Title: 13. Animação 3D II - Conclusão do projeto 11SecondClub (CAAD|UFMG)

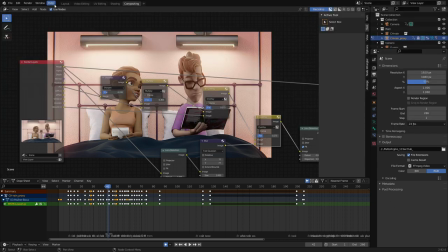Então, aqui agora eu vou entrar para a minha cena animada
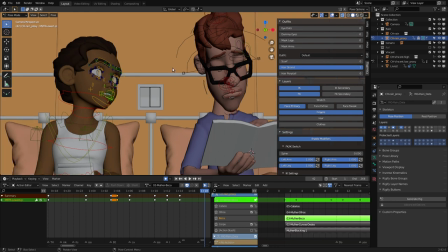e além então daquelas escolhas que o processo de chegar àqueles movimentos é simplesmente
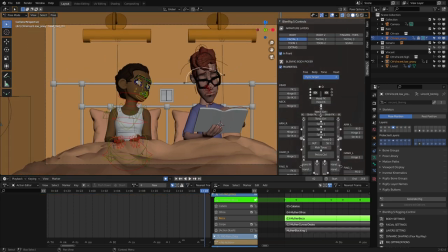buscar aqui o uso da referência.
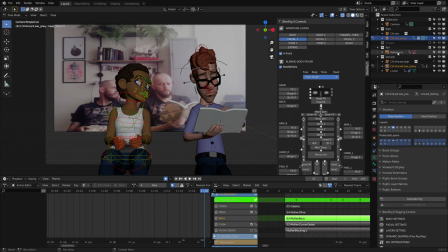Eu vou tirar aqui o cenário, né? Então, utilizando a nossa referência, vocês buscam criar essas animações.
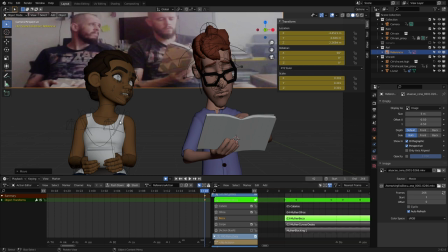Eu criei essa animação aqui, essas animações em camadas.
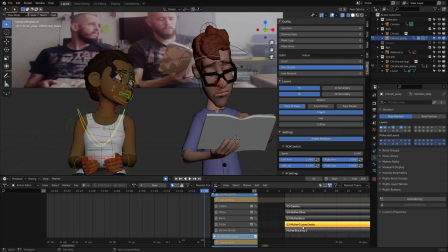Então, primeiro, aqui nós temos o corpo da personagem,
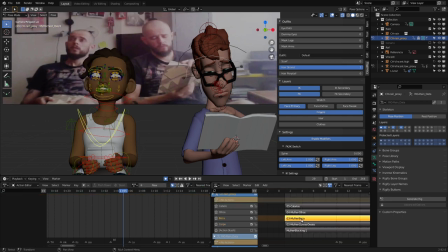para depois fazer a boca, olhos e, por último, os cabelos. Isso aqui já foi objeto da última aula. Para o personagem masculino foi algo semelhante, então ao selecionar aqui o corpo dele eu tenho... Eu só simplifiquei um pouco, eu coloquei aqui um para o corpo e um para o rosto.
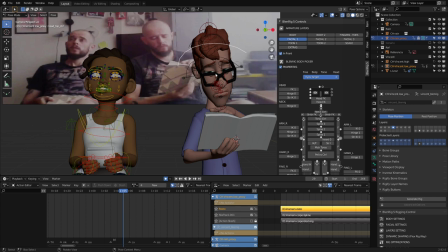No rosto eu já tratei então dos olhos, da boca e dos cabelos dele. Isso aqui então é uma escolha de vocês. Eu fiz na personagem feminina com mais camadas para demonstrar as possibilidades, mas vocês podem fazer isso em uma trilha só, em mais de uma, como vocês preferirem.
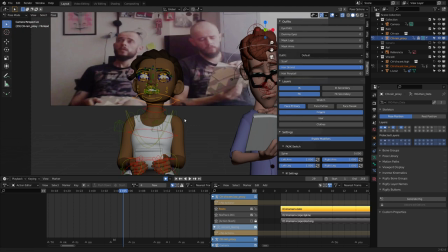Então, aqui nos personagens, o processo de animação é o mesmo.
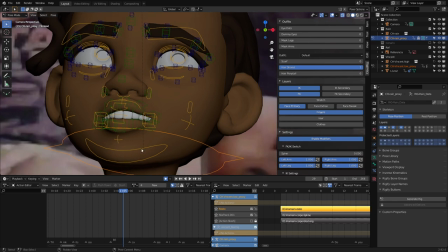Eu vou agora só passar mais uma dica de animação de sincronia labial, que ajuda a fortalecer alguns fonemas.
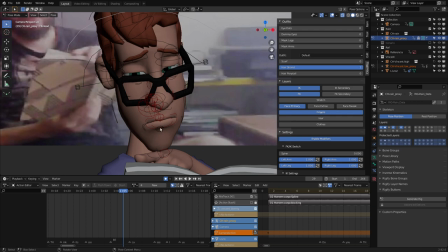Eu vou começar aqui com ele. Eu vou selecionar aqui o controle da boca.
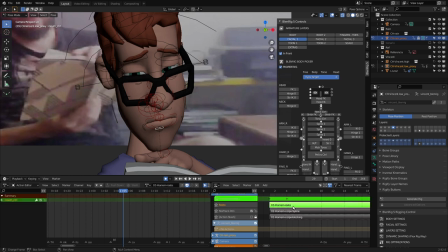Eu vou entrar aqui na trilha do rosto. e eu vou navegar aqui para a sessão que eu marquei com o clube B.
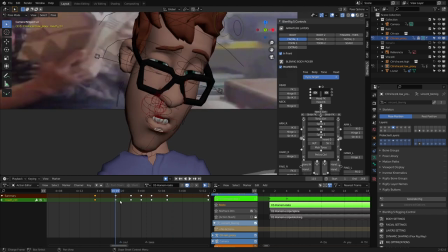E aqui em clube B,
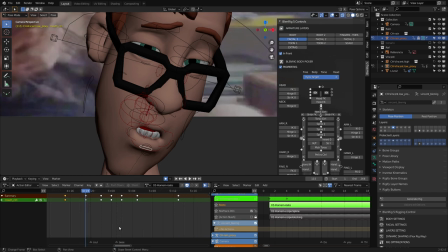eu notei como mais forte a palavra B. E para fonemas como esse, ou fonemas fortes como M, como B,
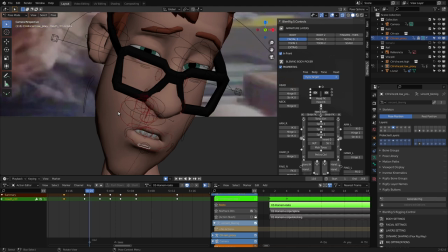é útil para a gente tornar a nossa cena mais legível a gente dobrar o número de frames em que o lábio está comprimido. Então, olha só, ele vem aqui com o clube, ele chega aqui no frame 118,
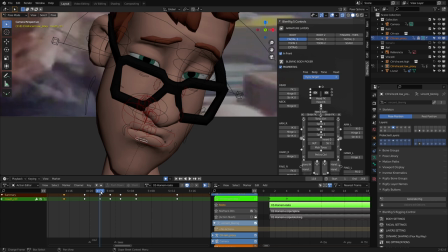ele fecha a boca e olha só, ele vai ficar um, dois frames, depois dele fechar essa boca por dois frames,
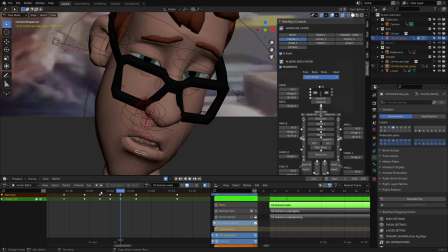é que ele abre para fazer o som do B. Então, é importante para M, para B, tentar sempre dobrar esse movimento aqui da boca comprimida para depois abrir no próximo frame.
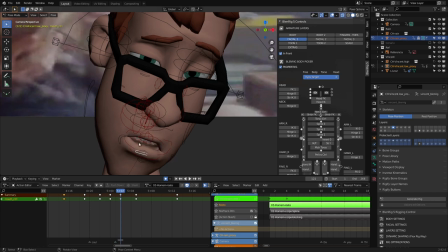Isso aqui ajuda a reforçar a sensação da sincronia labial.
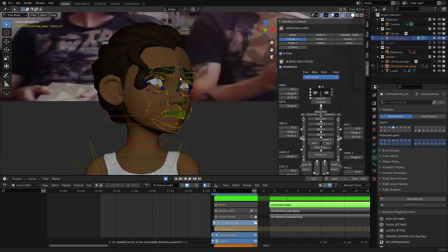A gente pode ver algo semelhante aqui na personagem feminina também, no
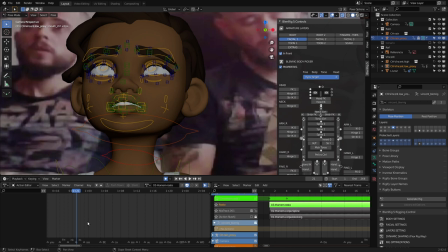BECAUSE, do you think it's...
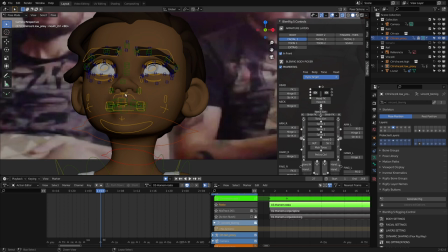Então daí, olha só, nós temos...
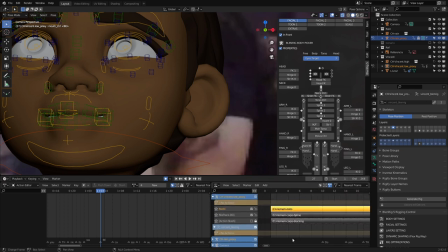Então eu vou entrar, eu vou sair aqui da trilha do personagem masculino, vou entrar na personagem feminina, que não sei porque não está aqui.
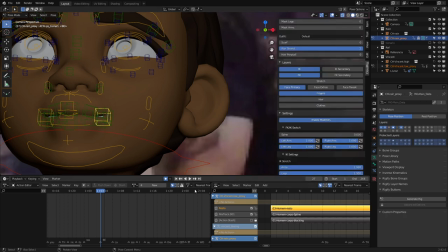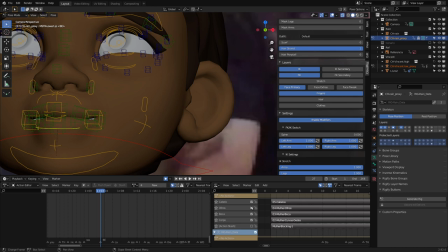Então na personagem feminina eu vou tentar olhar aqui a trilha da boca.